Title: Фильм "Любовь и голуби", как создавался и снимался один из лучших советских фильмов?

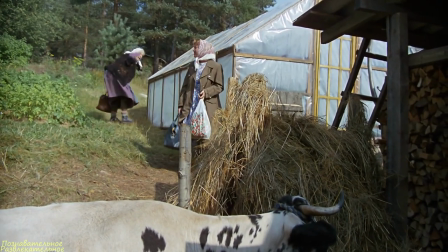Таким образом, она оказалась старше 40-летней Натальи Тиняковой, сыгравшей в фильме пенсионерку бабу Шуру.
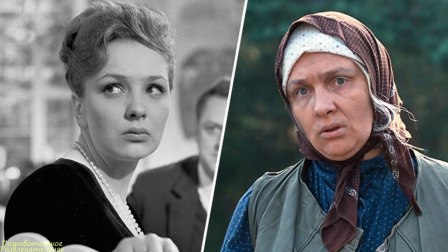Кстати, Наталья Тинякова и Сергей Юрский, сыгравшие в картине пожилую пару, женаты в реальной жизни.
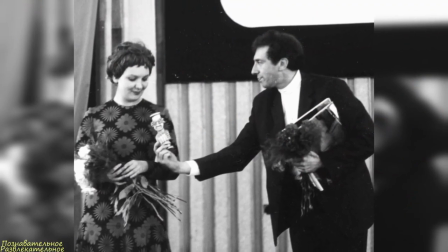Они крайне интеллигентны, но это не помешало им отлично вжиться в роль сельских жителей.
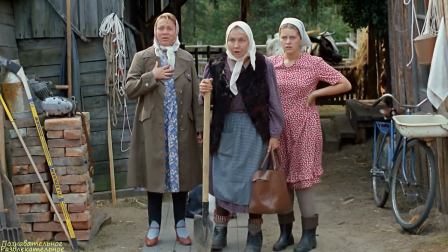Ну, дурак старый, говори скорее это, доводит же людей до белого коленя.
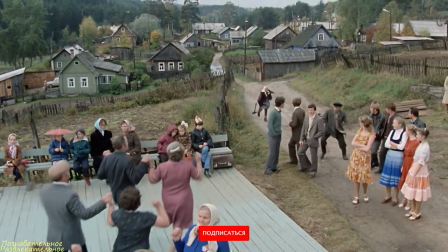Кикимор, я не понимаю.
Костюмы для персонажей подбирали, ориентируясь на то, как действительно одевались в деревне.
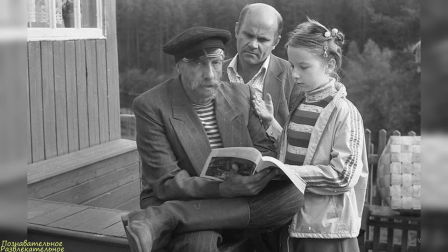Интересно, что это не понравилось цензорам политбюро. Те посчитали такой образ унижающим достоинство простых колхозников.
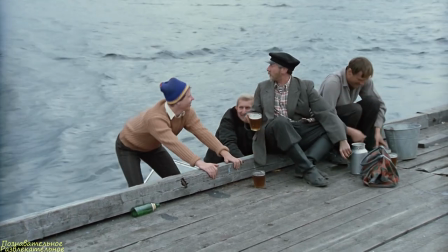Из-за неподходящего по возрасту каста костюмерам и гримерам пришлось очень нелегко.
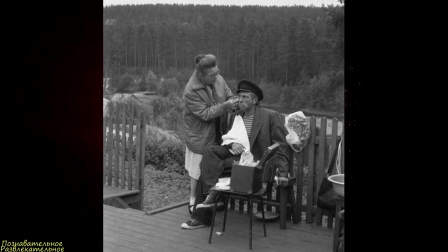Для бабы Шуры и дяди Мити подбирали большую мешковатую одежду, чтобы скрыть их хорошую физическую форму.
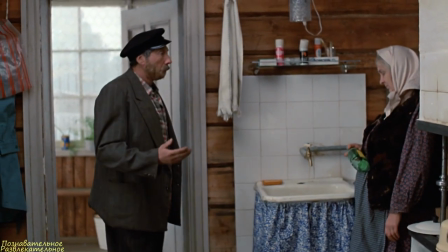Сергею Юрскому еще и нанесли асимметричный грим на лицо, дабы герой выглядел более комично.
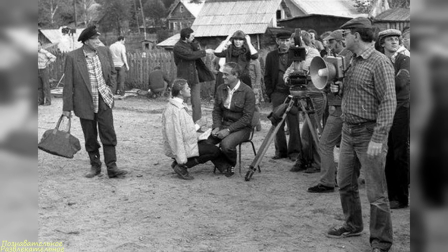Многие зрители отмечали, что места, где снимали «Любовь и голуби», чрезвычайно живописны.
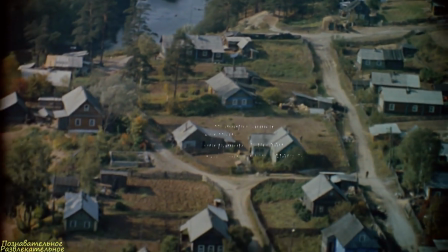Съемочная команда задалась целью найти максимально атмосферные пейзажи,
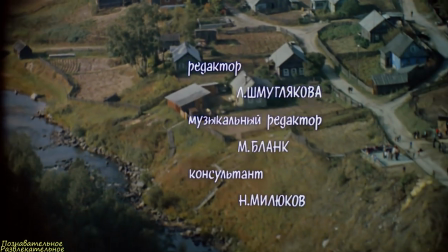передающие красоту сибирской природы и дух русского села.
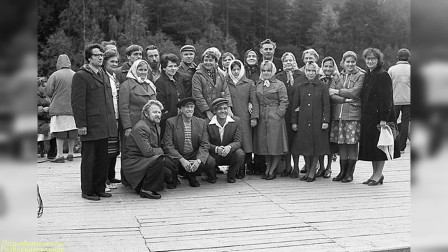Объездив Подмосковье, Сибирь и Байкал, режиссер не нашел ничего подходящего,
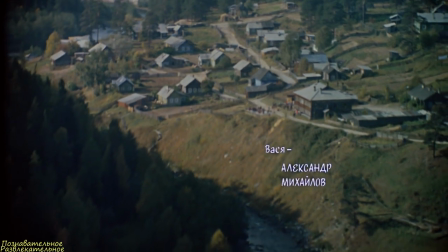а потом случайно вспомнил, что был поражен натурой Карелии. Меньшову хотелось горную местность для интересных кадров.
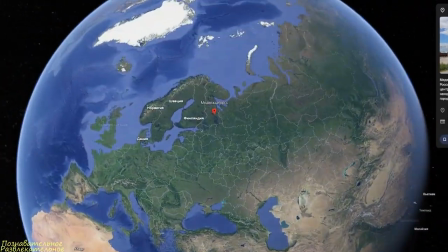Тогда он просто выбрал городок Медвежьегорск из-за корня «горск» и не прогадал.
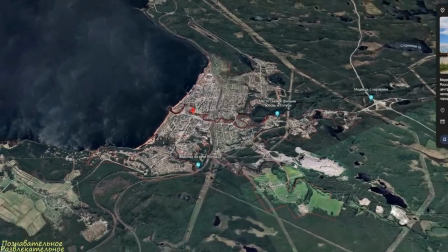Рядом с поселением находились величественные леса вперемешку с сельскими домиками, между которыми протекала река Кумсы.
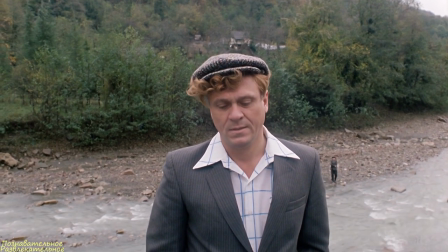Все это произвело на него мощное впечатление.
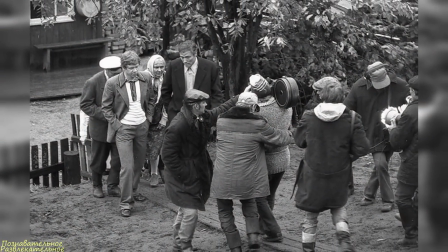Деревня, где снимали фильм «Любовь и голуби», была в короткие сроки переделана под сибирское поселение.
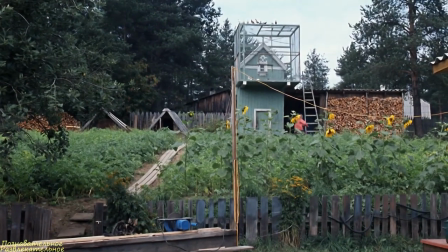Был найден подходящий дом, в котором проживала пожилая супружеская пара Елизавета Петрова и Нил Константинович.
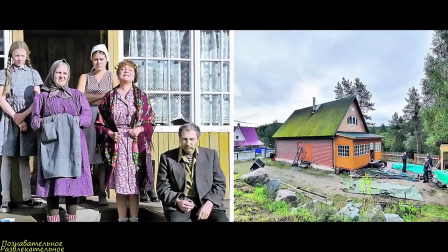Хозяева дома радостно приняли гостей из столицы и на 3 месяца уступили свой дом для съемок фильма.
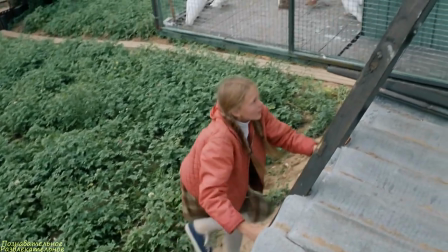Во время подготовки к съемкам была построена голубятня, достроена веранда к дому.
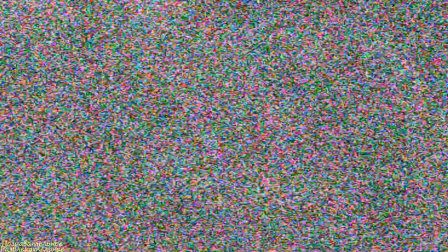Пол во дворе застелили досками, как положено в сибирских деревнях.
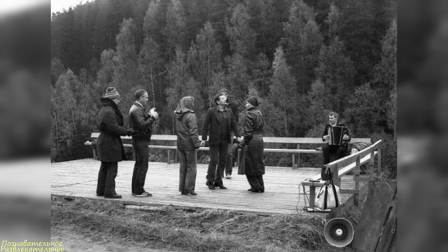Так и появился дом Надежды и Василия, полюбившийся всем зрителям.
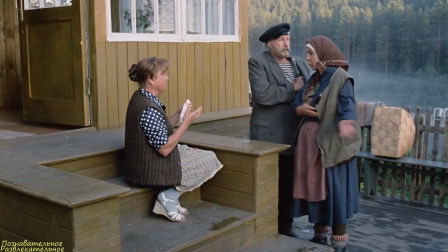Я спрашиваю, что происходит у вас? Я тут за ворота, он нарисовался, он уже выпивает у меня тут, а?
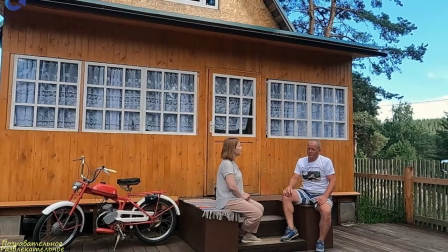Ай!
К сожалению, до наших дней дом не сохранился.
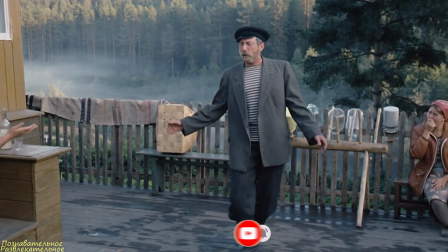Он сгорел в 2011 году. На его месте уже построен коттедж. В нынешнем Медвежьегорске живет около 15 тысяч человек.
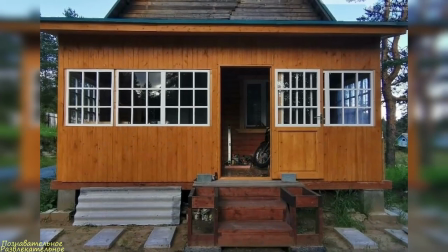В городе есть свой порт, фирмы по переработке древесины, немного гостиниц и туристические комплексы.
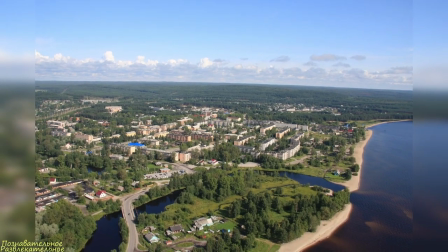В этих местах снимали и другие известные фильмы. «И на камнях растут деревья», «Охота на пиранью» и «Четвертая высота».
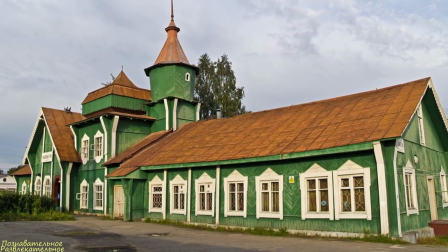Местные жители, не знавшие известных актеров, относились к ним с подозрением.
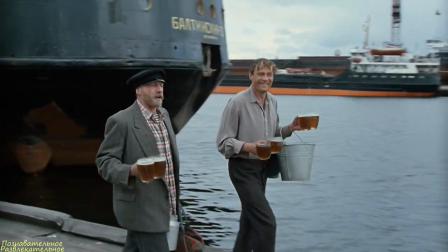Слишком хорошо они были загримированы под алкоголиков и тунеядцев.
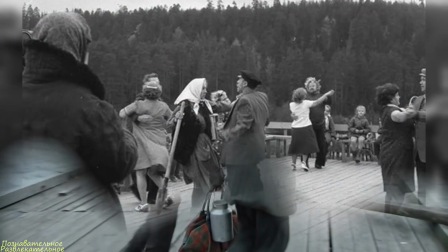Однажды даже Сергея Юрского не пустили в местное кафе из-за внешнего вида.
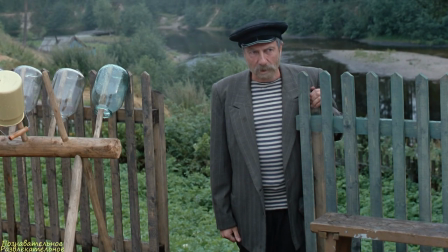Надя, у тебя брашка есть? Есть, да не про твою честь.
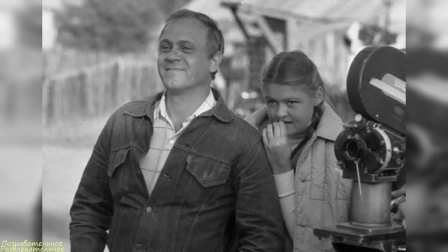Плохо мне, Надюха.
Сам режиссер отмечал, что в данной картине он отошел от реализма,
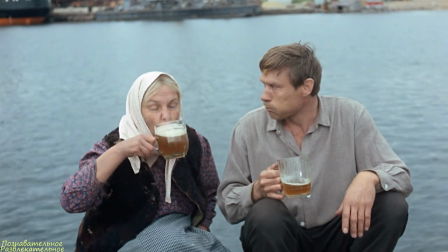свойственного ленте «Москва слезам не верит», и добавил театральности, ведь его породила именно пьеса.
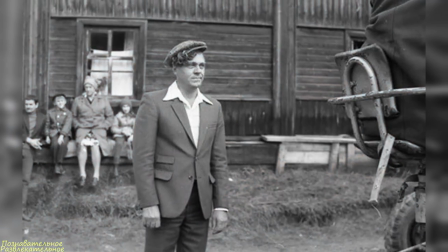Дом главных героев был обустроен внутри подобно сцене,
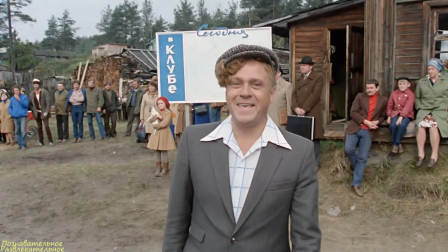а сам Меньшов исполнил небольшое камео-конферансье, ломающего четвертую стену.
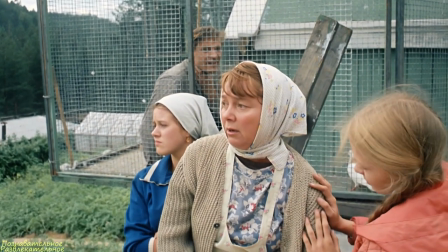Интереса заслуживает и то, как снимали фильм «Любовь и голуби» в техническом плане.
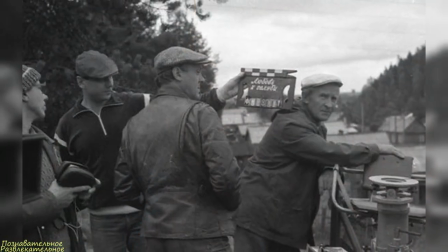Например, начальная 3-минутная сцена, где задействована вся семья Кузякиных, была снята полностью в один дубль.
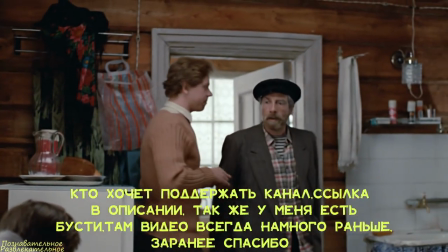Для съемки поездки главного героя на отдых вся съемочная группа прибыла в Батуми.
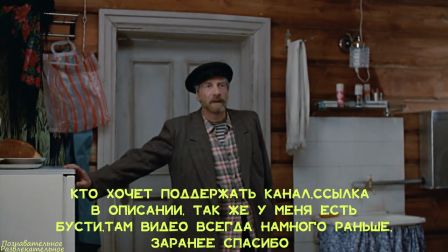Сцену, в которой Василий и Раиса Захаровна плавают в море, снимали в Батуми.
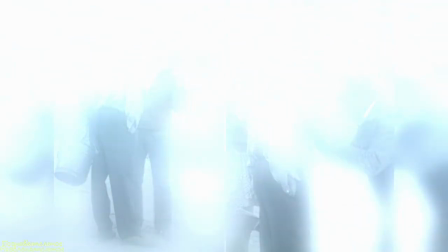На улице был ноябрь, а температура воды в море едва поднималась до 14 градусов выше нуля.